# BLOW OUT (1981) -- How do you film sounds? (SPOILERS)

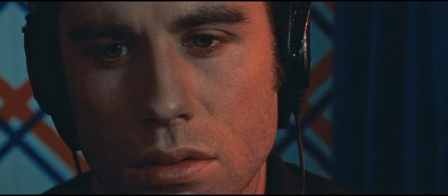(0:33)
first.
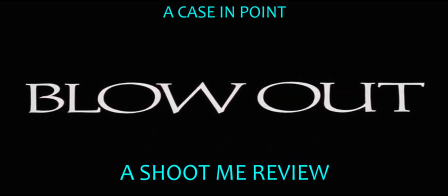(0:37)
Today I want to look at a scene from Brian DePalma's Blowout, a movie that follows such precursors as Blow Up and The Conversation,
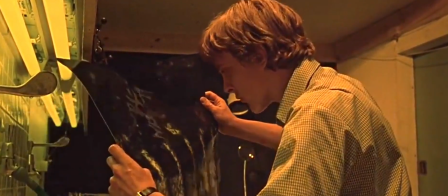(0:44)
as it concerns a witness who believes a recording he has made contains evidence of a murder.
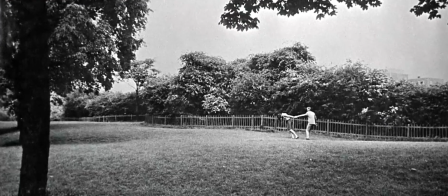(0:49)
All three films explore the idea that even a recording requires subjective interpretation.
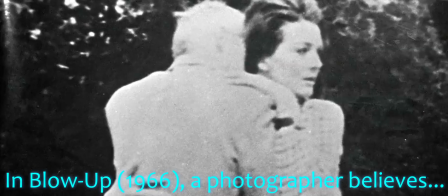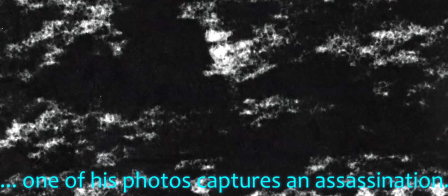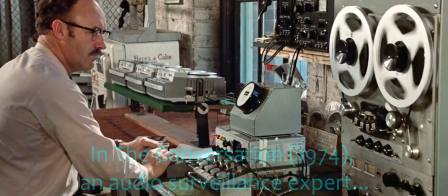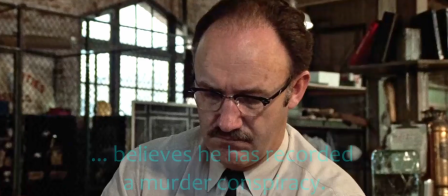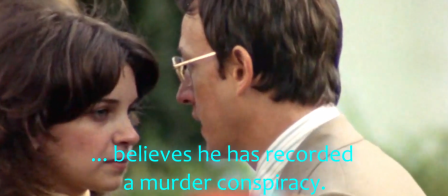(1:26) He'd kill us if he got the chance.
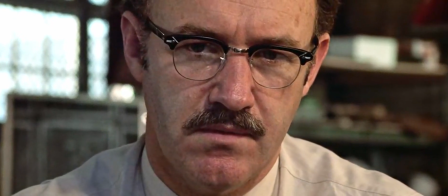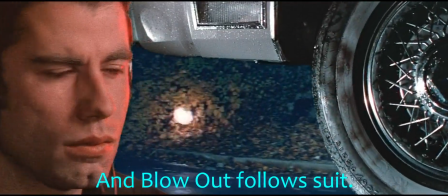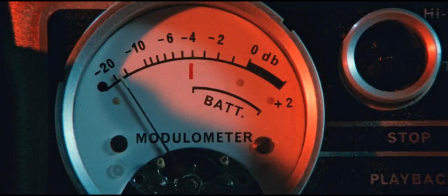(1:42) Shit.
One of the reasons I consider De Palma one of the great directors is that he never settles for the obvious or easy,
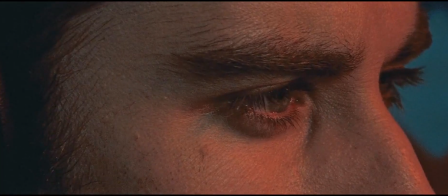(1:50)
but rather, of each sequence he films, he asks himself, what is the best approach to this?
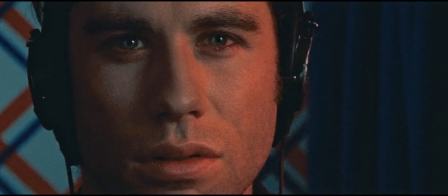(1:56)
How can I shoot this scene in an interesting way that serves the story? His solutions are invariably creative and engaging.
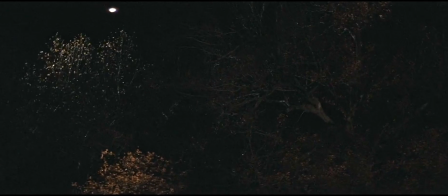(2:05)
In this sequence from 1981's Blowout, John Travolta is playing a sound man for the movies.
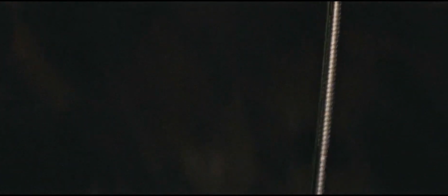(2:11)
He's recording ambient sounds for potential use as Foley elements in films.
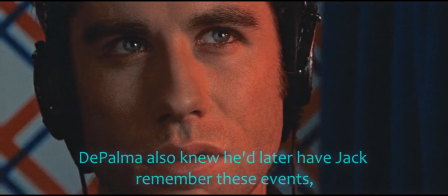(2:15)
But how does one visually present the recording of sounds?
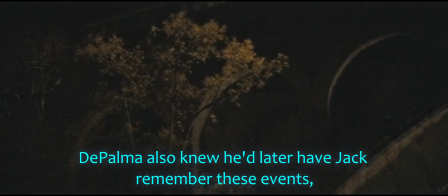(2:19)
How do you render cinematically a series of sound recordings such that the viewer is visually engaged?
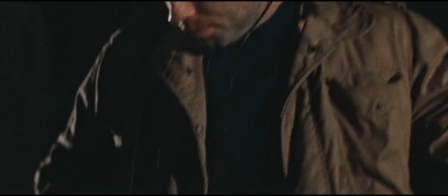(2:26)
De Palma's solution demonstrates his mastery of the medium. The sequence opens with a visual of the trees, their leaves blowing in the wind.
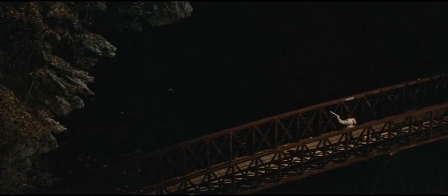(2:35)
Travolta, as Jack, is recording.
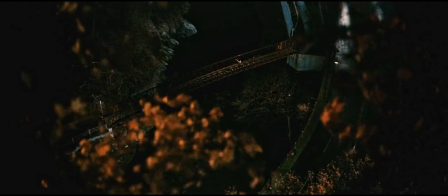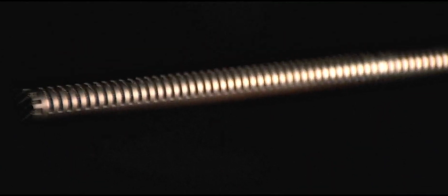(2:43)
He's distracted by voices, heard peripherally. As the camera stays on Jack, we, as he, are initially uncertain as to their source. But he finds them, and aims his microphone such that the voices come into focus.
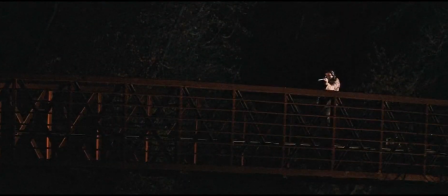(2:57)
As he does this, the camera withdraws from Jack, as he's no longer the auditory subject of our attention.
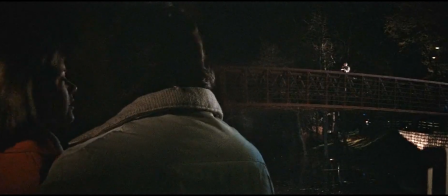(3:03)
It finds the speaking couple, leaving Jack distant in the background.
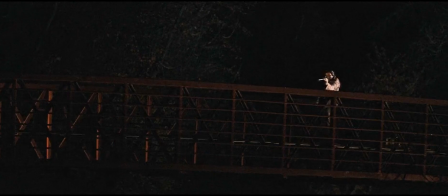(3:09)
In a way, the camera is catching up with the shift of focus motivated by the sound.
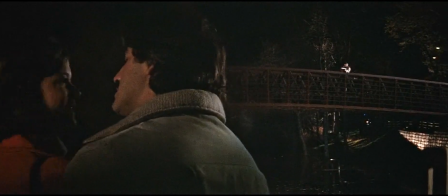(3:15) There's someone on the bridge. Oh, let's not worry about that. He's steering right.
The couple's attention then shifts to Jack, and the camera follows suit.
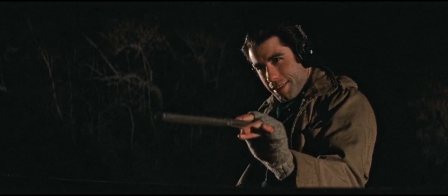(3:23) I don't want to stay here anymore. Let's go. What is he doing?
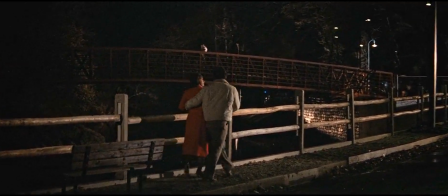(3:27)
Jack then picks up a sort of odd drumming sound, Come on, let's walk down.
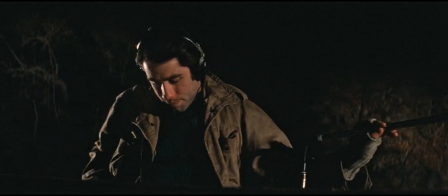(3:33)
and moves his mic to investigate. His eyeline follows almost as an afterthought.
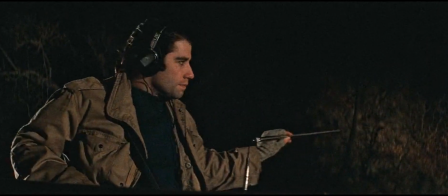(3:39)
Hearing is his principal sense in this context, and it is the mic that is drawn, rather than the eye, by new stimulus.
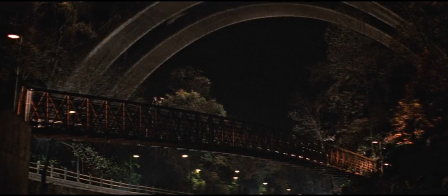(3:48)
Again, the camera withdraws from Jack to find its subject, a toad croaking on the riverbank.
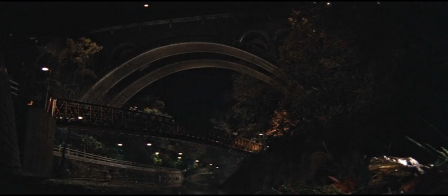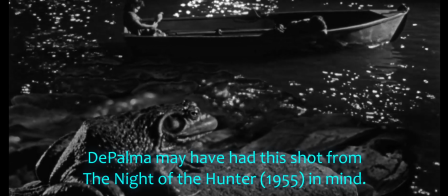(4:01)
In this way, De Palma establishes a visual phrasing. We grow to understand how the visuals will work in a scene motivated by sound.
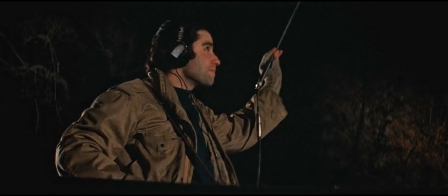(4:10)
Another, weedier sound rises to dominance.
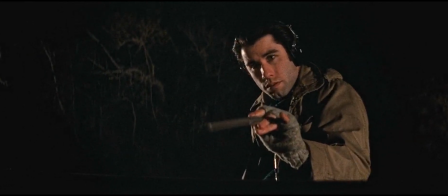(4:17)
And both the camera and Jack are frustrated in attempts to localize it.
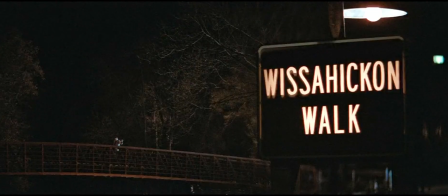(4:22)
This establishes, just as we begin to become familiar with this new method of presentation, that it's not infallible.
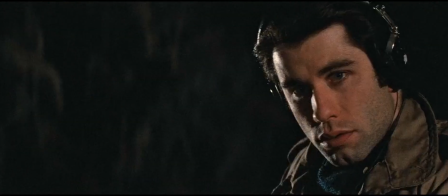(4:28)
The cinematic product of image and sound will not always integrate. We can still have a mystery. But everyone knows the sound of a great horned owl, and this time, as the camera's focus follows that of the microphone,
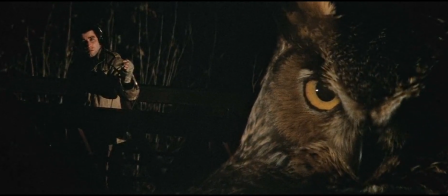(4:47)
De Palma opts for his trademark use of split diopter to bring Jack and his subject both into focus simultaneously. Their visual pairing implies an integration of the sound's source, the listener, and the audience.
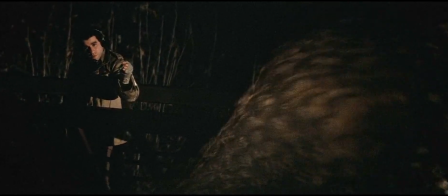(5:03)
It's a moment of cohesion, broken by the sound of skidding tires.
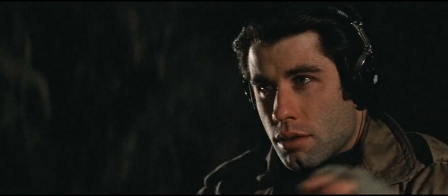(5:12)
Interestingly, it's the owl's attention that is first drawn by the sound, and Jack has to shift focus from the bird to what we know must be a car.
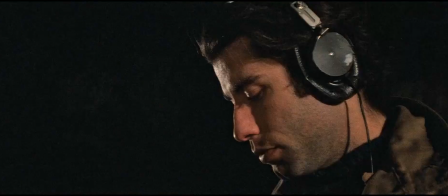(5:22)
The car's skidding broke a pacific moment, and now its ongoing presence builds tension as we focus on the microphone.
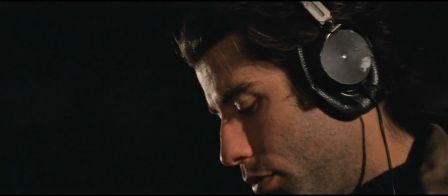(5:30)
The car is not visually present, and the microphone is all we have to observe.
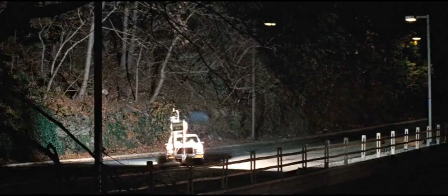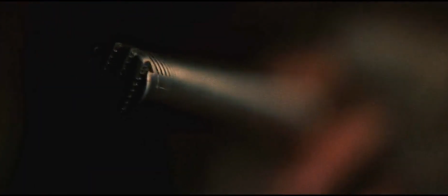(5:43) Jesus Christ.
Jack's attention is also on his instruments and the process of recording. The sudden bang that snaps his attention to the visual presence of a careening vehicle becomes the crux of the plot for the remaining film.
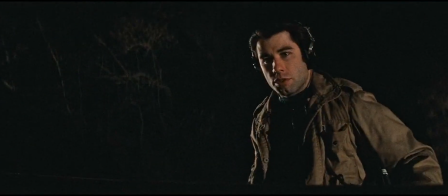(5:59) Jesus Christ.
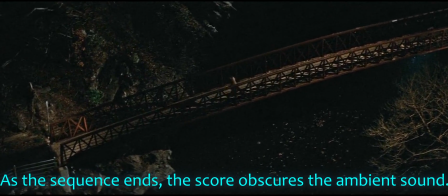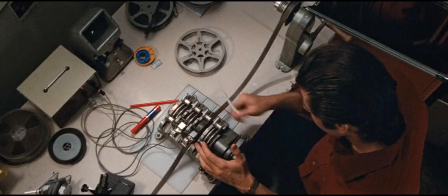(6:11)
It's Jack's attempts to reconcile missing visuals to his sound recording that form the story,
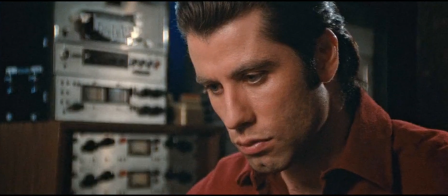(6:17)
as Jack, like DePalma, seeks to render sounds into cinema.
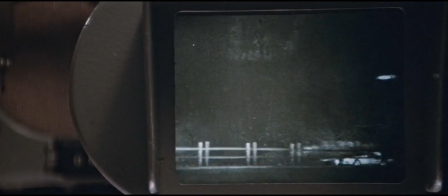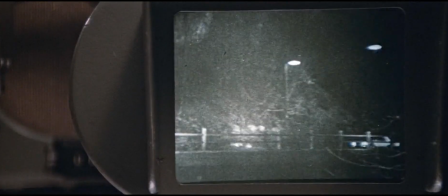(6:30)
Thanks for watching. Please like, share, and subscribe, and leave comments.
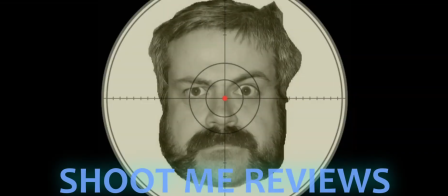(6:33)
What other instances can you think of where a filmmaker has been innovative in the presentation of sound as a subject in film?
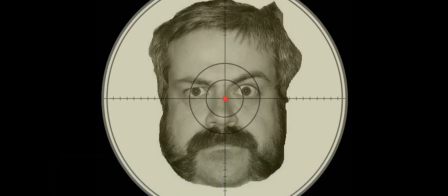(6:40) There are no cheap bargains here. You're wasting your time.